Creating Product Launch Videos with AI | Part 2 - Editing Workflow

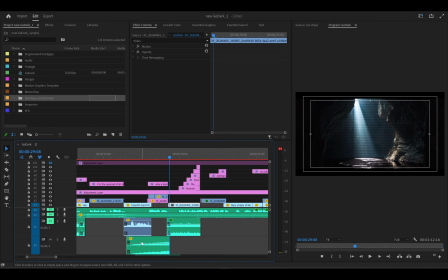(53:35)
So in your mind, automatically, when your ear is hearing something like that, when you're hearing something like that in a video or in a music or any point in any sound, your mind is automatically expecting something to happen, maybe a beat drop, or music stops, or something's just going to happen at the point where it peaks, right?
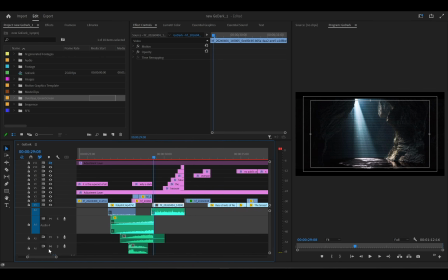(53:54)
And in this case, let me slow down, and in this case, yeah, uh
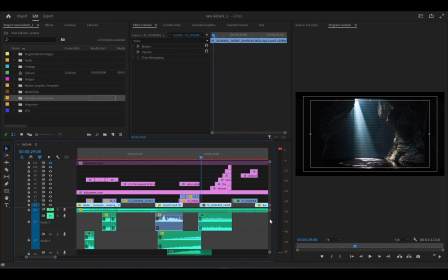(54:02)
in this case, something's about to happen, which is the music breaking at this point. So I used to, this is another one here. I used to for to exaggerate I needed to use two because I wanted it to sound much more pronounced.
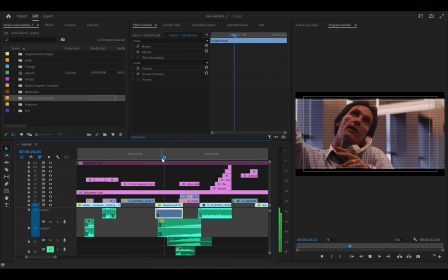(54:16)
I could have used one, but it wouldn't have sounded pronounced here, so I had to use two. So, and then the music paused here,
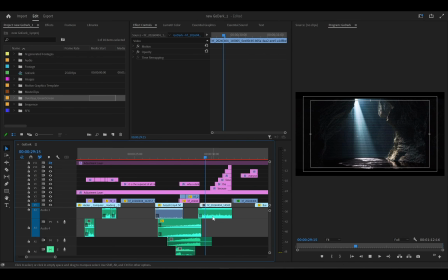(54:25)
and I think this the stream now played or something, right? So that is the effect of risers to influence or to make your audience feel something's about to drop.
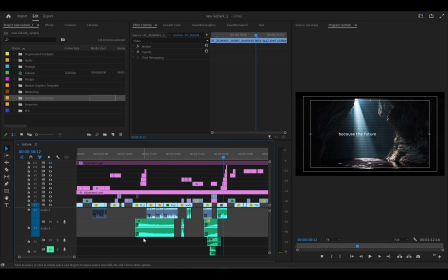(54:39)
So you use it when you want to do something, different, or you want to just what's the word I would use for years? You just want to introduce tension into the vibe at that point in time, or you want to just do something different.
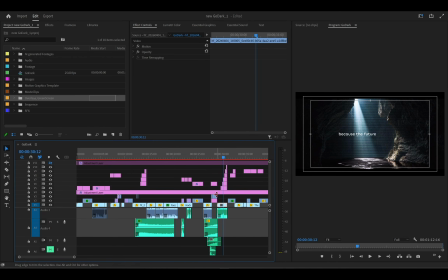(54:54)
Um, DJs do it, right? DJs do it a lot. When they are playing a particular song and when the beat is about to drop and they do that stuff that where the music is going high and then boom, the beat drops. A lot of DJs do it.
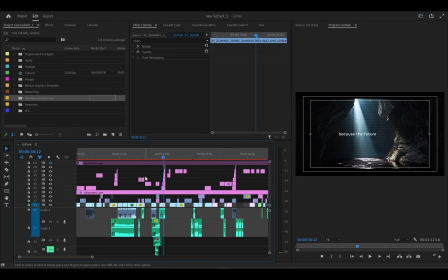(55:08)
So they're called risers, right? You can use them in your videos as well. So search for, if you want to get risers, you can just search on the internet riser sound effects and you get a couple of libraries where you have them, right?
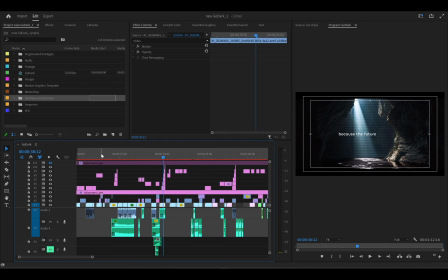(55:21)
So I have a couple of them. I'll probably share if I will consider sharing if I want to. But yeah, risers. They have whooshes. Whooshes. Now when there's a movement, I don't think I use whoosh in this.
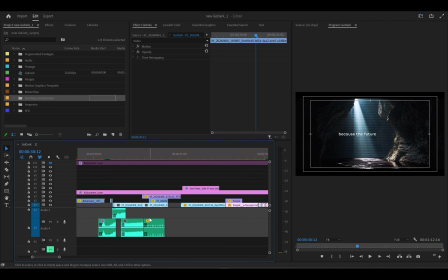(55:36)
I don't think I use whoosh in this particular video. But yeah, whooshes. Then you have digital scroller or something. I think this is what I use for that.
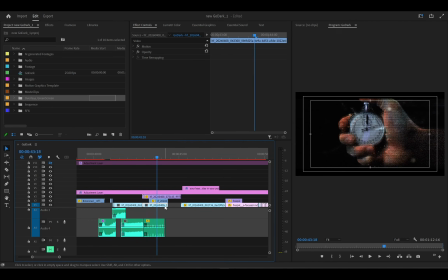(55:49)
Okay, this one was for this is another artificial sound effect. This was one I used for the sound, the timer, obviously, right? So I think this is for the car. Now this is a natural
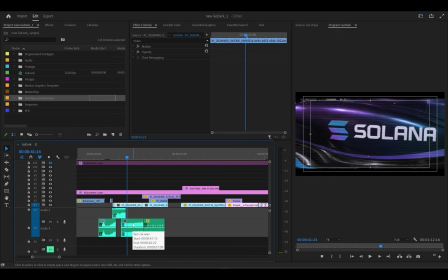(56:06)
sound effect because this one is actually happening in a and you can see the camera is closer to the camera. The F1 car is closer to the camera here. So at this point, I want it to be louder because I'm obviously closer to the engine or the car itself.
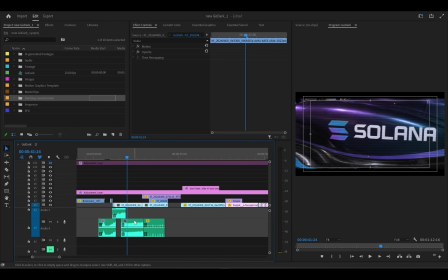(56:24)
So I would obviously use a sound effect that sounds closer to the camera rather than using a distant car sound that maybe a distant F1 car. So these are the things I'm talking about. You have to also consider um was it this
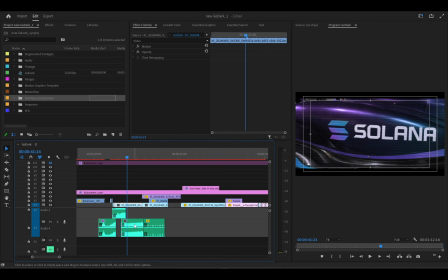(56:41)
the distance of the camera to the object you're trying to the sound you're trying to imitate in the video, right? So for this I think I use a further distance sound in this one. It's okay. Okay, I think I didn't use it. I think I later deleted it.
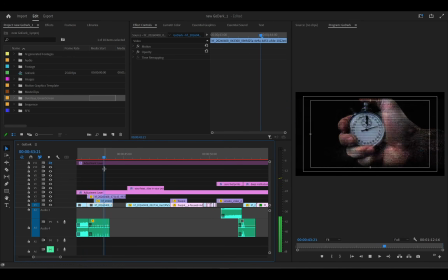(56:56)
So this is also another, this is also, yeah, stopwatch and everything, sub-second and all of that. So basically you want to use sound effects, all of these sound effects, where you think you need to be.
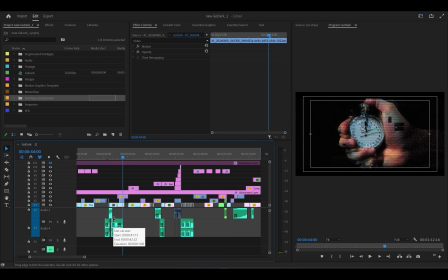(57:09)
And one thing about sound effects, don't overdo it, right? Don't put it everywhere. It becomes too overstimulating. Don't overstimulate your audience, right? Put it where you feel like the sound is not really, or the music is not really doing much or justifying so you can add the sound effects there.
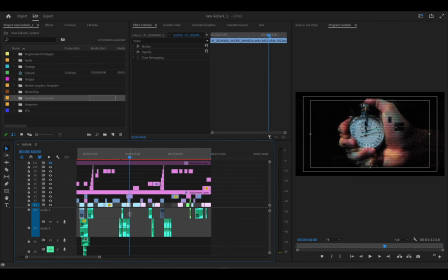(57:27)
You can see there are a lot of places where I could have added sound, but I did not because I would have overstimulated the audience. So I just put them at appropriate places where I felt like, okay, the music is not really doing justice to this shot.
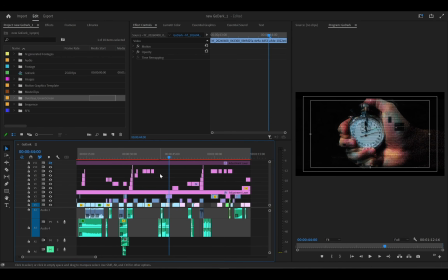(57:39)
So I want to add a bit of immersion so that when people are watching it, they're visually and orally um immersed in the video. So you want to look at points in your video where you feel like, okay, I think I need to know,
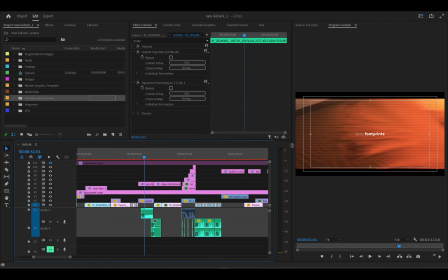(57:52)
people need to really understand that, oh, this is what, like this part where the sand, I introduced a wind sound with sand and everything, where like the sand was moving. Let me try and play it. I think I muted this part. Did I?
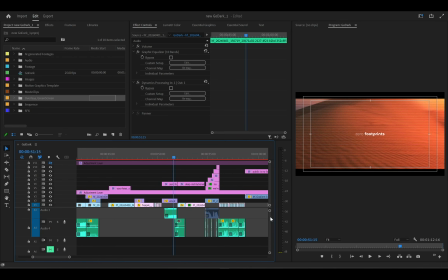(58:07)
Yeah, I think I muted it. Let me unmute it. Yeah, I muted it. So yeah, this part. So like sand, covering up the footprint and everything, zero footprint. Like you can see the intentionality in this. I didn't use a footprint up close.
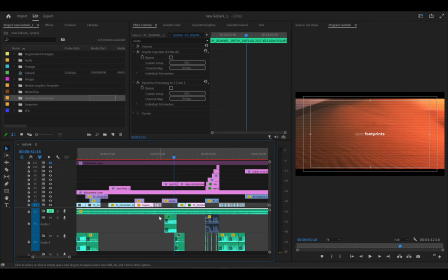(58:26)
I used the desert scene where the wind, obviously this is what happens by natural causes. When you walk on the desert, after some days, the wind blows sand over it and covers the footprint up again. So zero footprint, meaning that with go dark, you literally get no footprint.
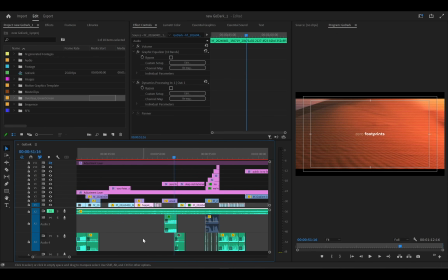(58:42)
So even if you walk through or you use scoop and go dark, you get zero footprint because just like the desert, it clears up any footprint or any print that might lead back to you. So basically, these are the intentionality in short I was talking about. The sound effect has to be intentional. Everything you do has to make sense. Has to make sense to you before you put it out.
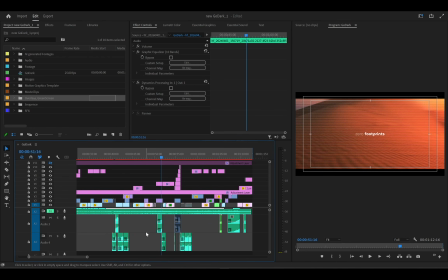(59:01)
Don't put it out because the script says so. Put it out because it's literally passing a message that you want it to, right? So do all of that, and I guess. So I did all of that for my video. I did all the sound effects.
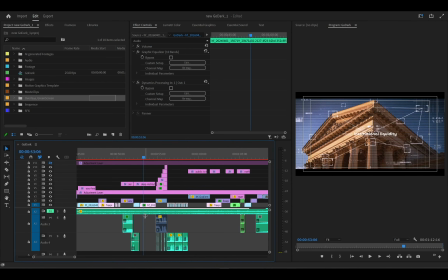(59:14)
You can see, I think I've showed you like 2 3 points where I added sound effects intentionally, all of that. The shutter speed and shutter sound, camera shutter, the one that you use. I think you use that one for for when you're using match cuts.
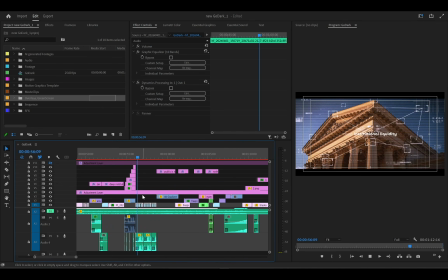(59:31)
I'm sure this one is popular. I think this one. Yeah. I think this is a digital scroller though.
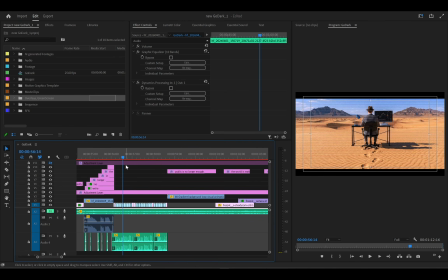(59:38)
But you can use camera shutter for this one. This one is very common in I've seen this one in TikTok edit, so I think it's common. Shutter and all of that.
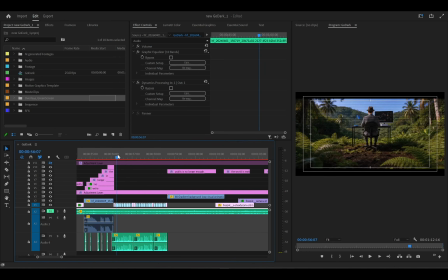(59:46)
So just use that for I don't know why it's hanging, but yeah, just to make the shots interesting, right?
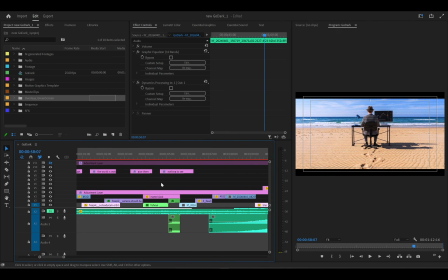(59:55)
And all of that. So you do that. You add. I use the riser here too as well.
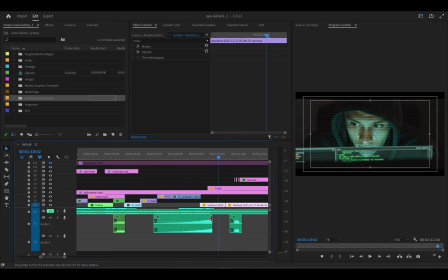(60:02)
So now, so where you can use risers, I use risers at the beginning sometimes where where the person's about to say, okay, hey guys, my name is Mide, and I'm about to, I'm about to.
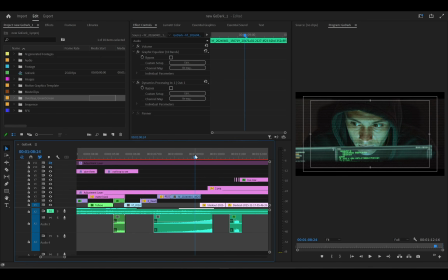(60:18)
This is the point where I'll put riser because yeah, also I've told you I'm about to, but I need to exaggerate the anticipation for what I'm about to do, so I can use the rider at that point in my video. Do you get what I'm trying to say? So at this point, you use riders to create anticipation.
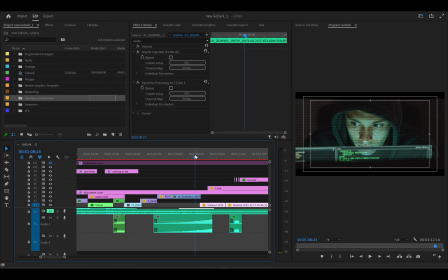(60:36)
I'm about to, and then use riser. So now they are immersed in that anticipation that, oh, something's about to happen. Because you're saying so, and then the sound they're listening to is also, suggesting so that yeah, something's about to happen. And also the end too. You can also use it at the end. I think I used it at the end.
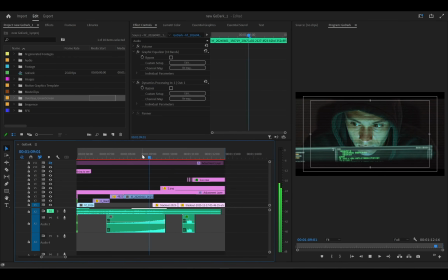(60:53)
Yeah, so this is the end, and I did that at the end, and so you can see the end obviously. So I use the riser then. So I'm preparing my audience for something. You don't know if it's the end or not, but something is going to happen, which is the end obviously.
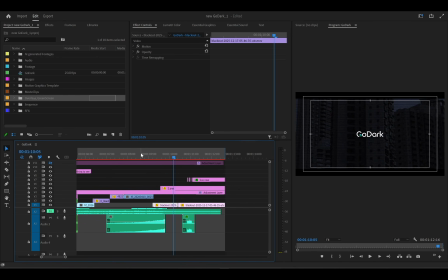(61:08)
But I'm creating I'm preparing my audience for something that's about to happen, which is obviously the end. But they don't know it yet. But I have prepared them already. So when it comes, it's it gives that satisfaction that yes, something did happen, right? So these are the points where you can use risers and all of that, right?
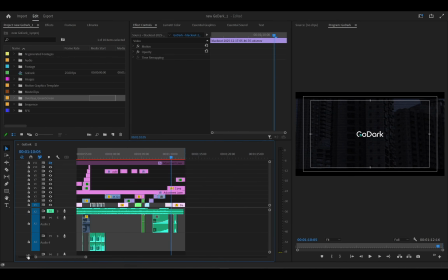(61:24)
My video is already 1 hour, so I probably want to that concluding stuff here.
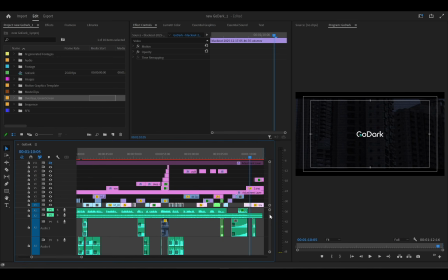(61:30)
I think I've shared more than I've shared enough, right? I've shared a lot more than I thought I would. But yeah, so that is how I edited. That's the simple workflow.